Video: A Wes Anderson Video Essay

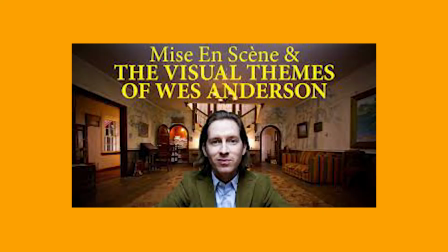I know. Another Wes Anderson video essay where the person tries to be original. There are countless videos on his film style, his visual symmetry, and colour hues.
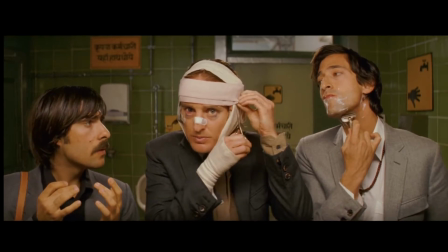I'm going to try my hardest not to solely focus on these aspects, and hopefully show you a different perspective, his perspective,
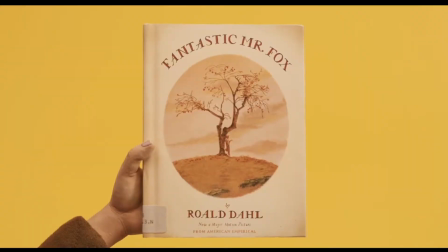and why his films, which are rooted in childhood nostalgia, leave so many people with a love for this director.
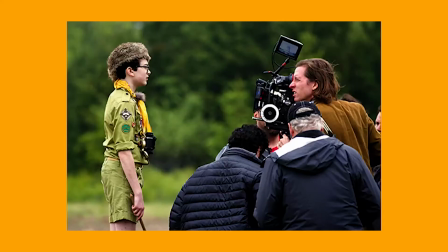But first, let's briefly sum up Anderson's style. Anderson is known for being one of the most direct directors in cinema today.
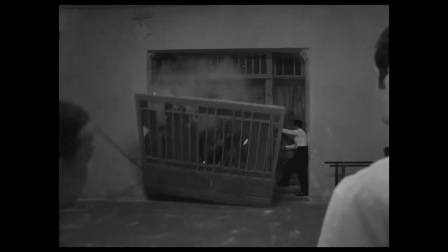This is how he creates his simultaneously idiosyncratic and relentlessly detailed films.
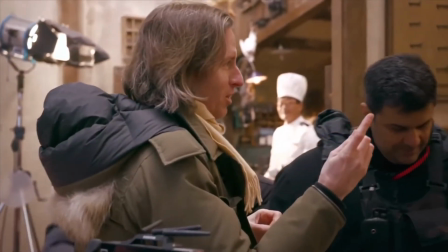Laced throughout all his films are several production design elements and visual gags,
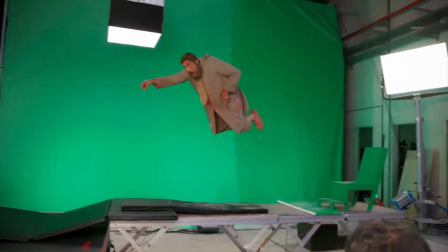but executed in such a deliberate manner that the viewer always catches these little Easter eggs that informs us more about the story.
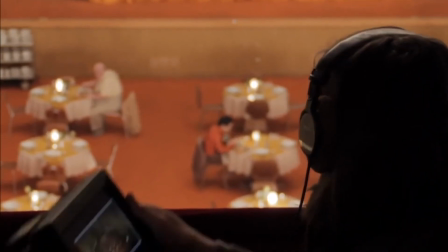Other directors will often keep you in suspense by holding information back and strategically distributing details.
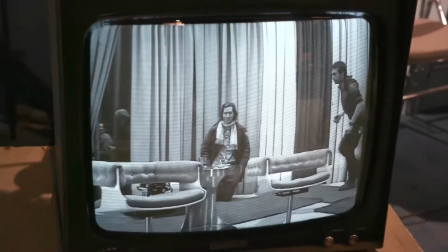This is because it has been said that Wes Anderson likes to control as many aspects of the film as possible,
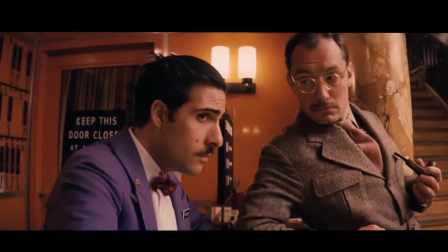so that he allows the audience to know what he wants them to know, see what he wants them to see, feel what he wants them to feel.
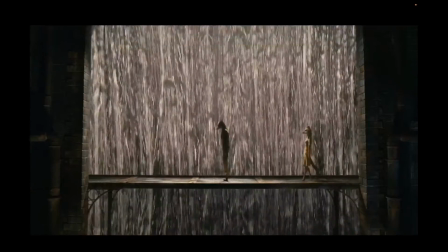Let's say he's a bit of a control freak. The overall Wes Anderson aesthetic is thoughtfully charming through his unique blocking, staging, writing, and performances.
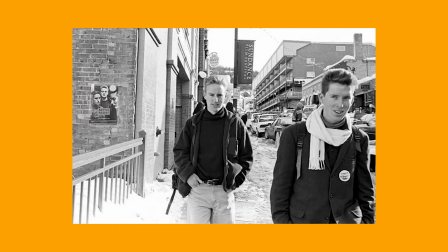Wes Anderson is said to have a childlike perspective on the world. This may be due to a lot of his ideas and characters coming from his childhood.
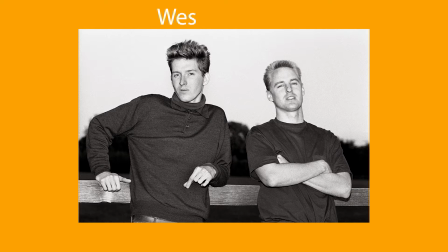For example, Rushmore is a combination of Wes Anderson and longtime friend and actor Owen Wilson's time at high school.
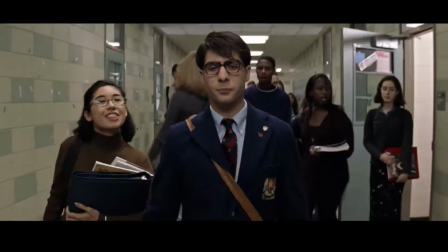Anderson likes to make his films feel as authentic as possible, so he actually filmed Rushmore in his real school and classroom that he attended.
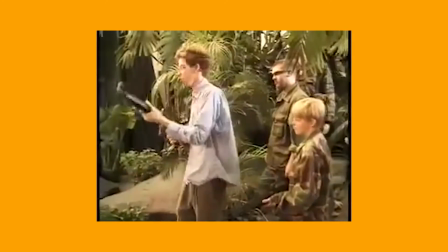Also, the plays in the film are based on the real plays that he created in high school. This authentic style of filming is something Anderson strives for in many of his films.
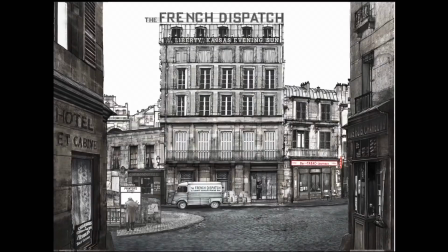Many of his sets are real places in the world and are meticulously scouted for.
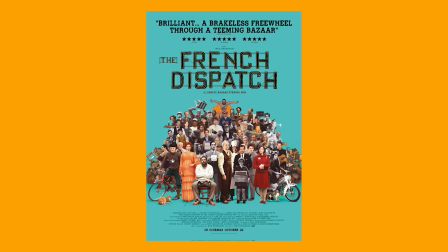Another film inspired from his childhood is his newest film, The French Dispatch, that came out in 2021.
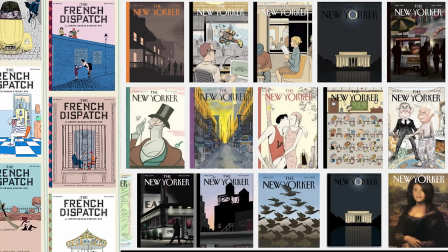This was a tribute to The New Yorker, a magazine that Wes Anderson has been a collector of and been obsessed with since he was a child.
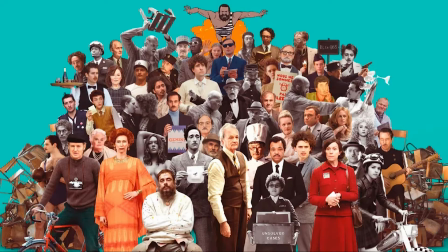Once again, Anderson based the characters on real people that worked for the New Yorker magazine.
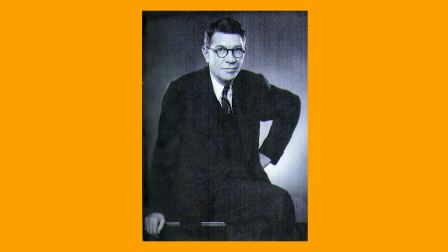Bill Murray's character is based off the editor Harold Ross. You can see the similarities through their looks, and it is said that their mannerisms are similar too.
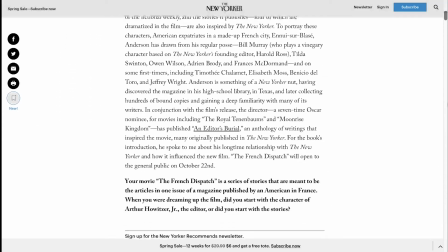Wes Anderson also draws inspiration from specific articles in The New Yorker.
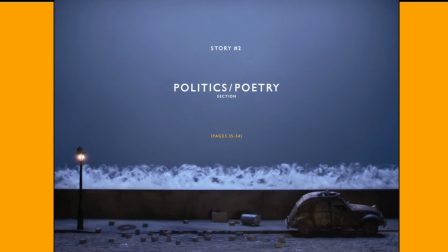In the second story in the film, it is almost a direct adaptation of Mavis Gallant article.
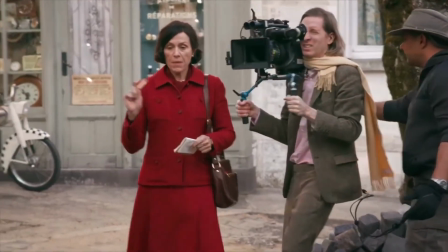The events in May, A Paris Notebook 1. The events almost match everything to a T. Also, the character is clearly modelled after Mavis Gallant herself,
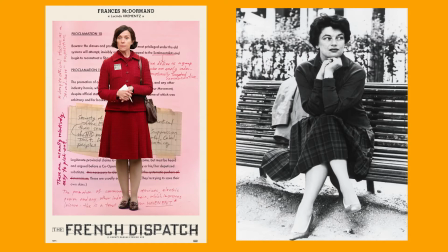throughout the writing style and behaviour of the character compared to Mavis.
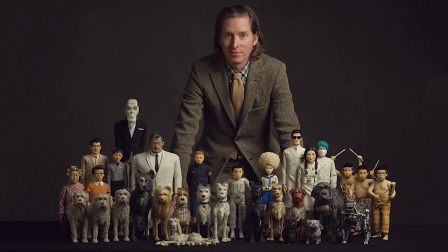Anderson's childlike perspective is also highlighted throughout many of his films with the dollhouse set style.
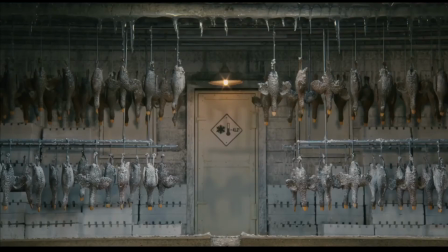Not only is this aesthetically pleasing, but it also gives the audience more information on the setting of the film.
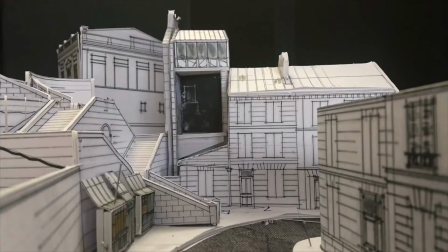Simon Weiss, who is Anderson's model maker, explains that he could have done it CGI, but Wes wanted models.
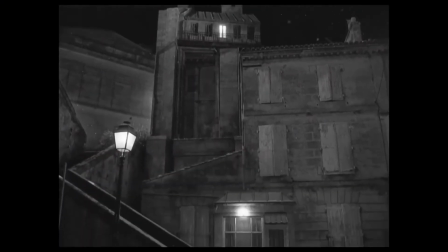These models have become something of a trademark for Anderson.
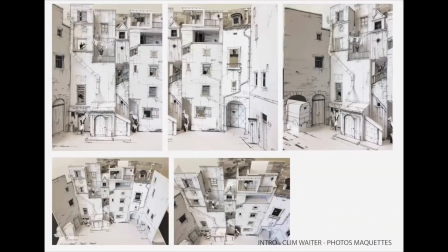Weiss also reveals that they spent months building about 20 models for the French Dispatch, including the office sign,
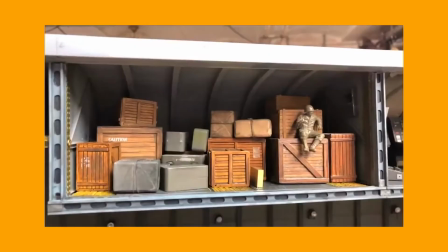various cityscapes, and also a large cargo plane that splits in half to reveal a cross-section of the passengers within.
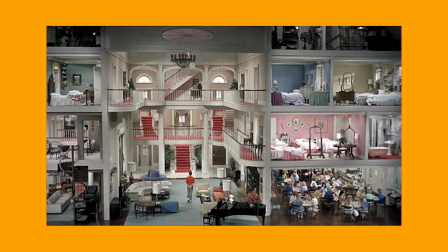The cross-section dollhouse technique is something that has been used throughout film history. We first see this effect used in Morris Turner 1916.
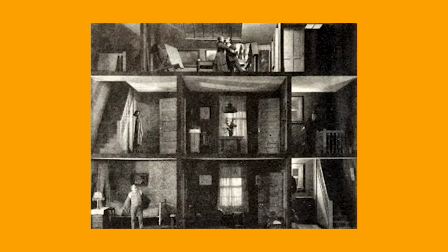He used this technique to avoid traditional cross-cutting techniques used to hop between storylines.
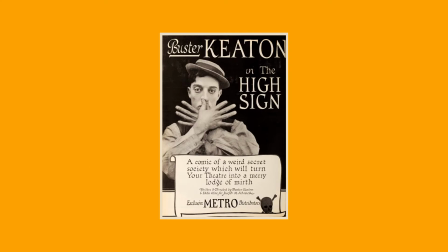Inspired by this, we see this nearly 70 years later in The High Sun 1921 by Buster Keaton to create a comical effect.
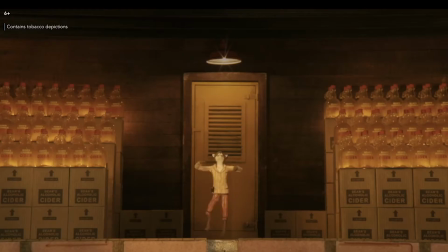It is clear that Wes has been highly inspired by this technique and is one of the main effects he uses in his films.
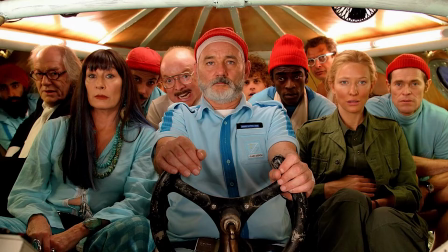Not only is Wes Anderson inspired by his own life and the people around him,
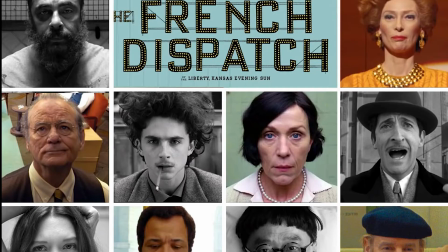he is also influenced by some of the best filmmakers around him, such as Stanley Kubrick, Roman Polanski, Steven Spielberg,
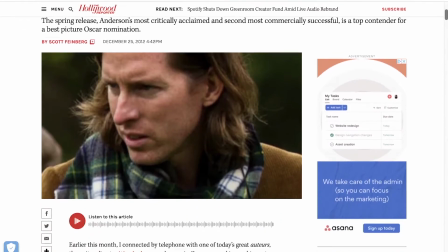Alfred Hitchcock, Martin Scorsese, and many more. In an interview with The Hollywood Reporter, he discusses this love and inspiration for Stanley Kubrick. Definitely Kubrick is one of my favorites. I don't usually look, usually by the time I'm making a movie, I don't really know where I'm stealing everything from. And someone says to me, I can see the thing you did here, and I'm like, oh yeah, that is where I stole that.